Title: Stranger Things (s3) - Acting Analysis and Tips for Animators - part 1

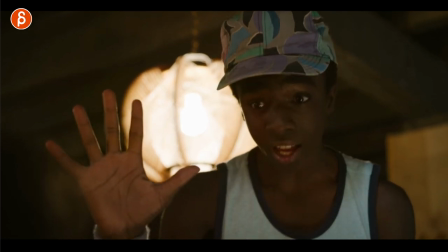this is that he actually he starts with this right he says five times it's not like you really want to act out words it gets a bit too on the nose and i don't know there's always a time and place for it but i've tried to avoid it but in this case what's interesting is that he says it he acts out the words five times he has that but he holds
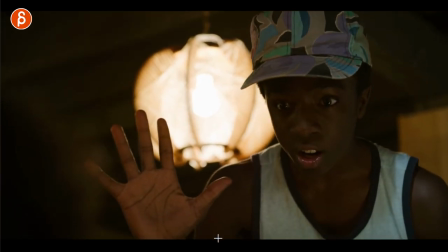he holds that and why because then he can use this to change
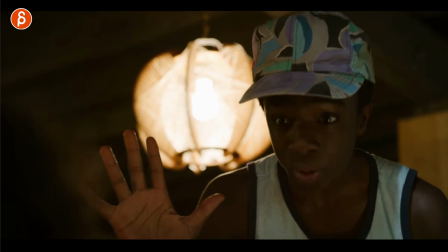into this i love that i love that this is almost a really long anticipation into that into a bigger thing it This almost becomes a prop where he looks at it. He goes, oh, and I came back and I regained her trust and everything. And he still holds it, right? He still has that. It's almost like he's now holding a prop. This is now part of his story.
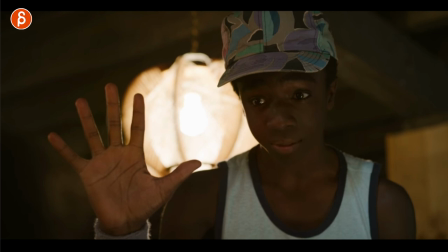And that's why it's okay, to me at least, to do this, to act out your words, because what he does with it, this part is really interesting to me.
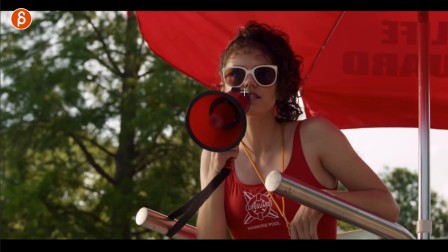Next up is this, and it's all about head accents. And the very common thing in lip sync is to just actually do the lip sync, but not influence the head by any jaw movement, the attitude or even body stuff or it's pretend you do lip sync and you realize,
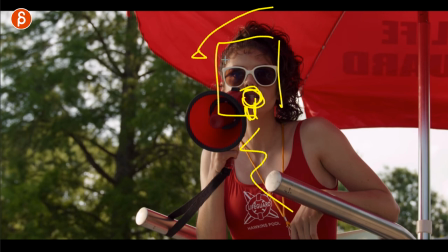hmm, I gotta do something bigger with the jaw but because of that jaw, it affects the head and the head would move but if the head moves, it affects the rest of the body and so on.
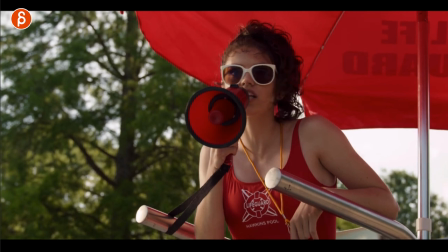This is something that's very common that students overlook mainly because one of the common things to teach is to say, well, the body has to work, the poses have to work, the lip sync is icing on the cake. It has to work with it without lip sync, which is true But the thing is once you add lip sync you have to make sure that it doesn't feel just copy-pasted
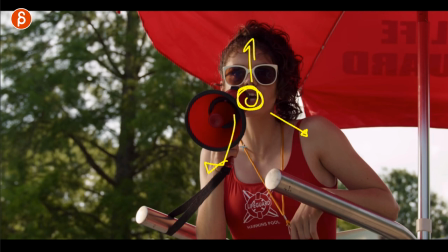It has to influence the rest in my weirdly useless arrows now.
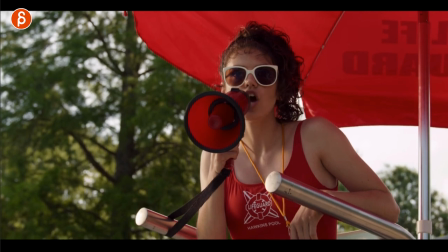Why am I showing this? So if you listen to this
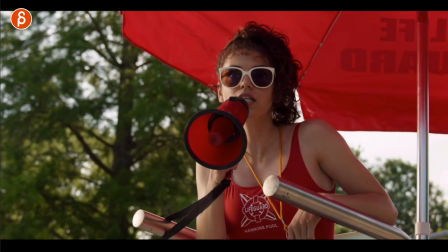So good you can have a contrast of actually not a lot of movement and it's all in the head But it's a good example of how much you can push
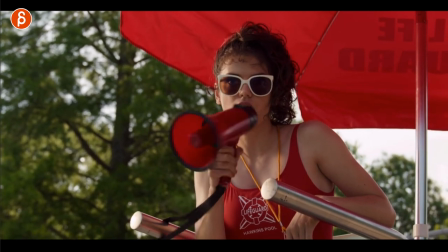The head as well if you add those accents for something a bit more interesting I like how she just she just keeps staring
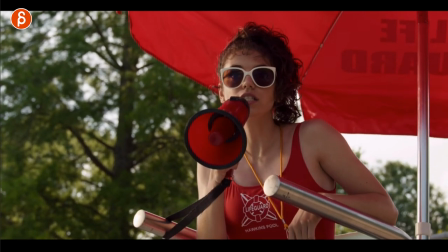at the character. It's awesome. But again, don't forget that if you do lip-sync Think about well at what points can I really exaggerate the head?
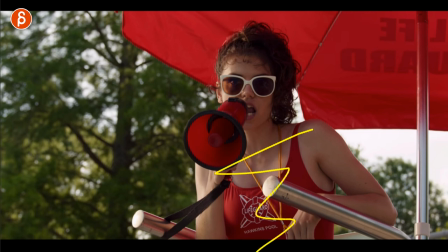When is it appropriate? And if I exaggerate the head Maybe don't exaggerate the body with it because then it makes it too much And now this contrast is more interesting because
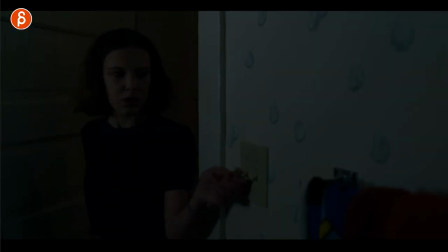it's just the head and not the body And last clip here is Elle coming in and turning on the light and she's in a room She hasn't been before. Why am I showing you this? is one of the common things that I like to teach in the kind of environment lecture that I have which actually I've done on this channel
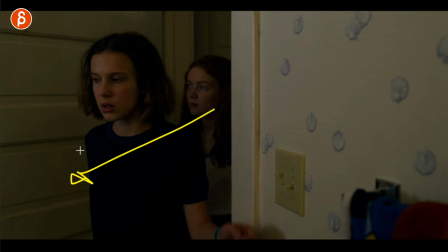as well is that if you're entering a room and you've been here before like with her maybe she hasn't been in this room that much with her brother maybe it's kind of off limits but anyway if you know your room you're going to behave differently than if you're entering a
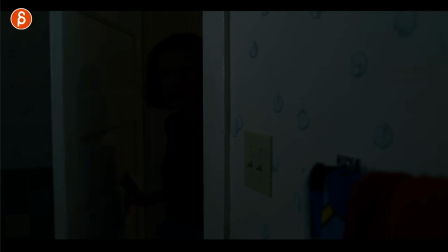room that you've never been in so this to me makes sense now you might argue she comes in and she might know that this
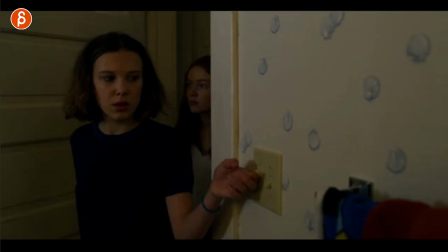switch on the left it's been convenient that she knows at the same time the switch will be on the right because you can't reach it it
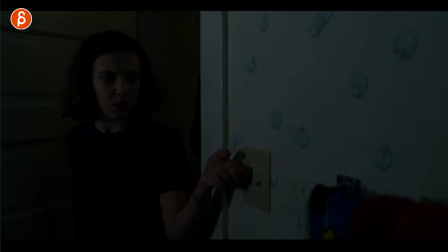kind of makes sense that switches are on the left at this point but again she has to look and she looks and then turn turns um switches
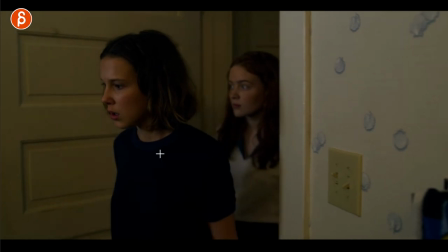the light on this to me again makes sense because she has never been there imagine you're going in because you're looking for something you would do the same thing
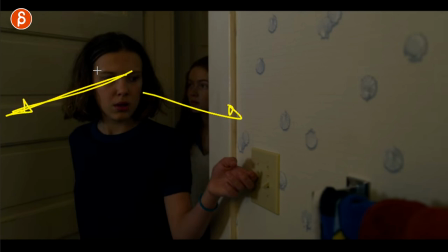but i would never look screen left screen right I would look screen left because the character knows the room you just walk in and
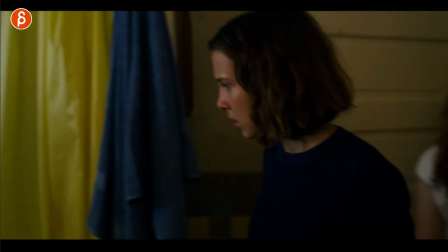this is just kind of a habits gesture as you go in and turn on the lights there we go episode one two and three of season three I'm gonna have part two and three obviously if you haven't gone this far or you maybe not at all this is all spoiler material so watch out for the next couple chapters where I'm gonna go until the very last episode spoiling visually all kinds of things but that is it if you have seen this episode and you feel like there's more obviously my comments are open let me know you know the usual spiel like and subscribe if you want to i post almost every day so subscribe and hit that bell button to get all the notifications if you want all the notifications if you're still watching this of course thank you and for your patience and for watching this if you feel like any of this is helpful and you want to